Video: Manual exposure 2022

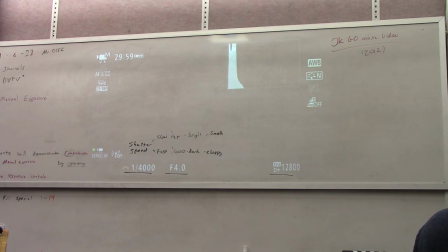497s
Outside in the sun, you would probably still be able to see some things. Okay. The second number that we're paying attention to, this one right here, is our aperture. And that one is not a length of time, a measurement of time.
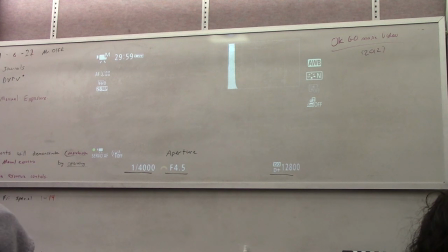520s
That one is a measurement of how wide or how small the aperture, like your pupil, is on the lens. So at f, let's bring this shutter speed down to like a manageable number here, kind of somewhere in the middle.
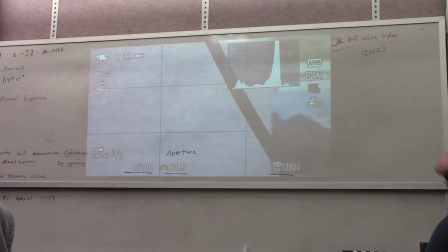537s
At f4.5, our aperture is pretty wide. In fact, I think this camera can actually open up to, if we're all the way zoomed out,
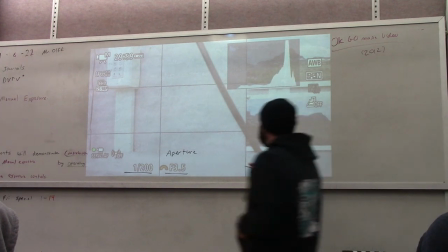548s
you can open all the way up to 3.5. So they're called f-stops.
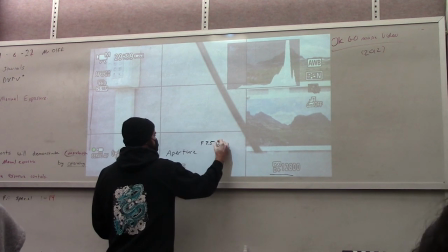554s
I don't know why it's the letter F, I forgot. f3.5 is actually a very open and bright aperture.
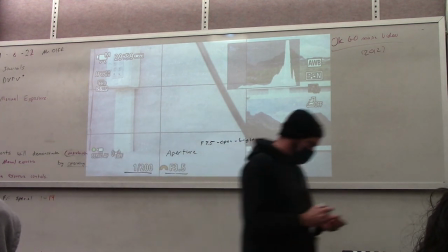564s
Whereas if I spin my little wheel now,
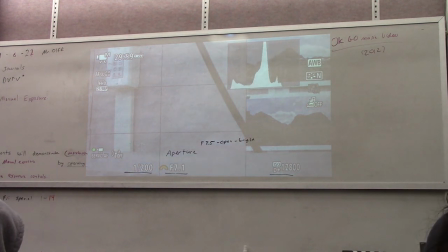567s
and you'll see as the number gets higher, the image is going to be getting darker and darker and darker because I am
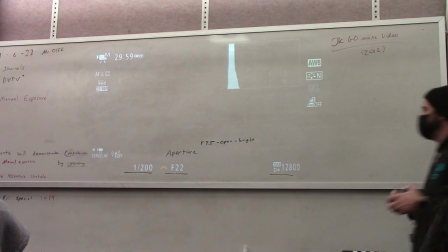574s
making the aperture tinier and tinier and tinier until it's just a little pinhole.
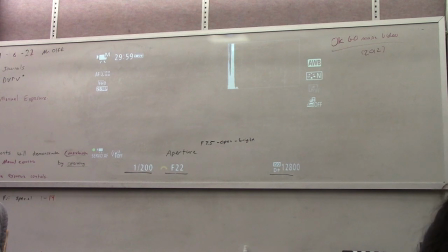580s
I think if you zoom in, you can actually get this thing down to f40.
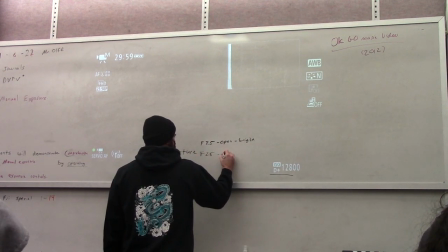587s
We'll just kind of split the difference. We'll call it f25. It's closed and dark.
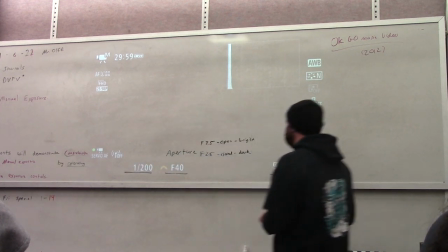595s
Okay, so a small number means big open hole,
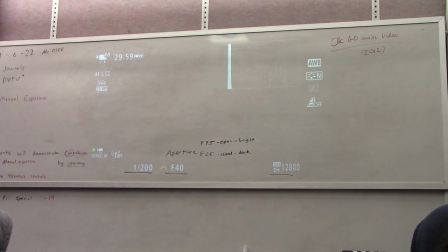601s
lots of light, a big number, like 25, 22, 40, something like that, means a tiny hole, and it's going to be dark. We call it, you say open your aperture or close your aperture, and that's how you can control your image.
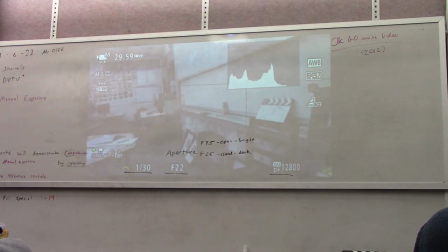617s
Now, the same way that shutter speed, yeah, it does light, but it also kind of made things choppy or smooth.
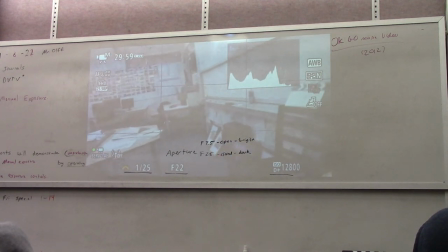625s
Aperture has a secondary thing that it does as well.
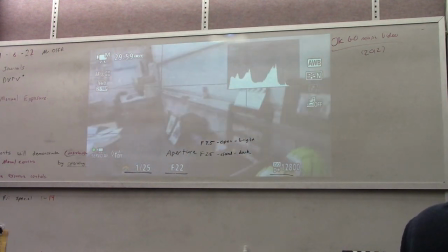629s
So with aperture, if I put this, let's open this aperture all the way up as bright as I can go.
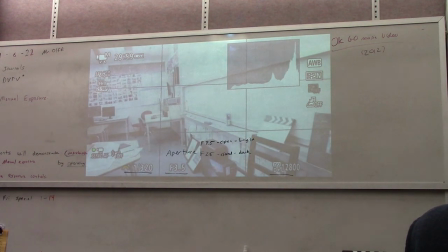638s
Make this a little more correct.
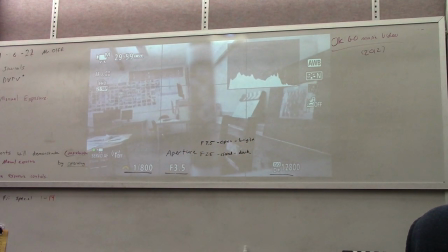641s
Now you'll see that I can only focus, where's my auto manual focus, right?
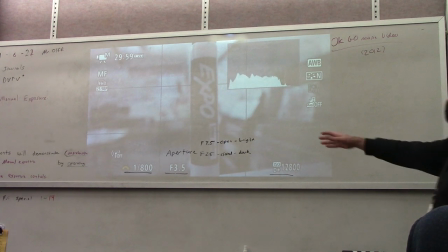648s
That I have just the pen in focus and nothing else in focus.
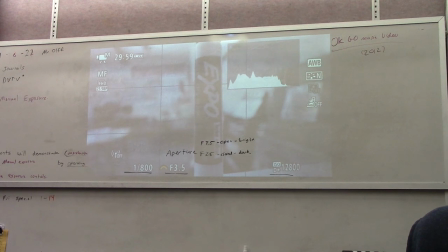654s
But if I adjust my aperture to a small number,
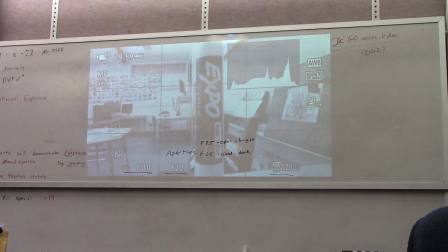661s
brighten this up, you'll see that the whole shot is in focus now, right?
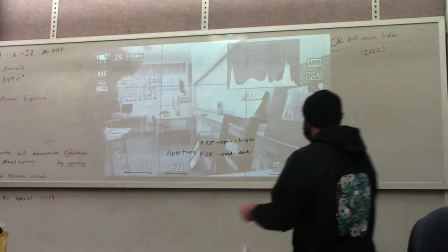670s
So when you have an open and bright aperture, you have shallow focus.
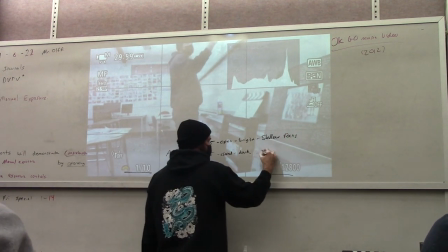679s
When you have a closed dark aperture, you have deep focus, right?
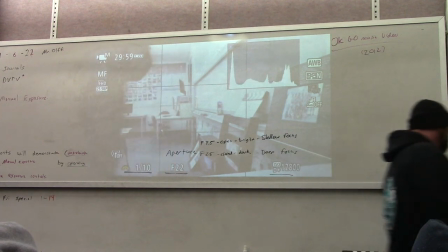685s
The pen and the wall are in focus, right, all the way back.
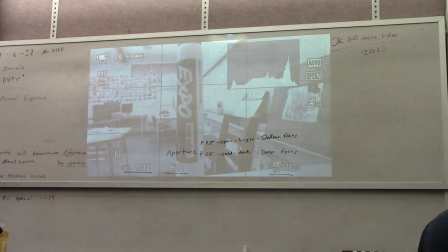692s
Whereas if I flip-flop those values,
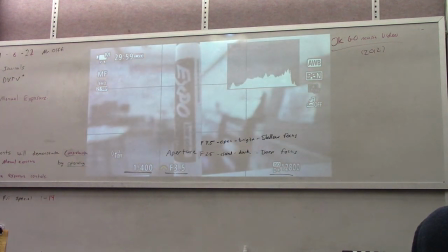697s
right, do this like this, right, now only the pen is in focus.
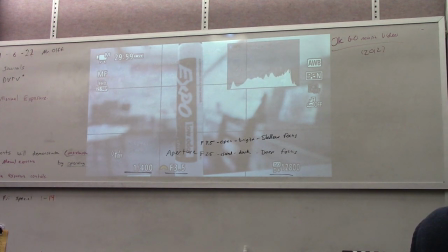705s
So when you want those beautiful, romantic, dramatic scenes, right, if you really want to control your viewer's eye, only let them see one thing, have the rest of the scene in bokeh, right?
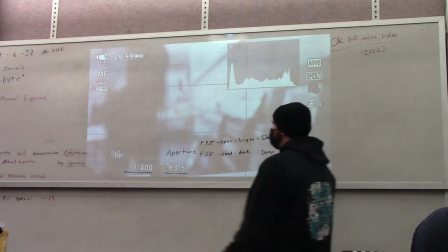718s
You may have seen that term on the phone's portrait mode, right?
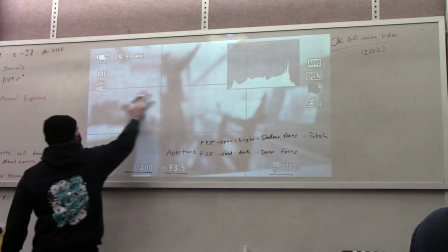727s
Bokeh with the H, right? This is the quality of the bokeh, is the style in which it blurs.
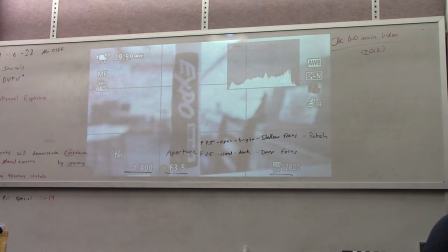733s
You want that for dramatic stuff. You want that so that viewers' eyes can only focus on one thing. You can even shift it, right? Like they always talk about the commercials on the new phone.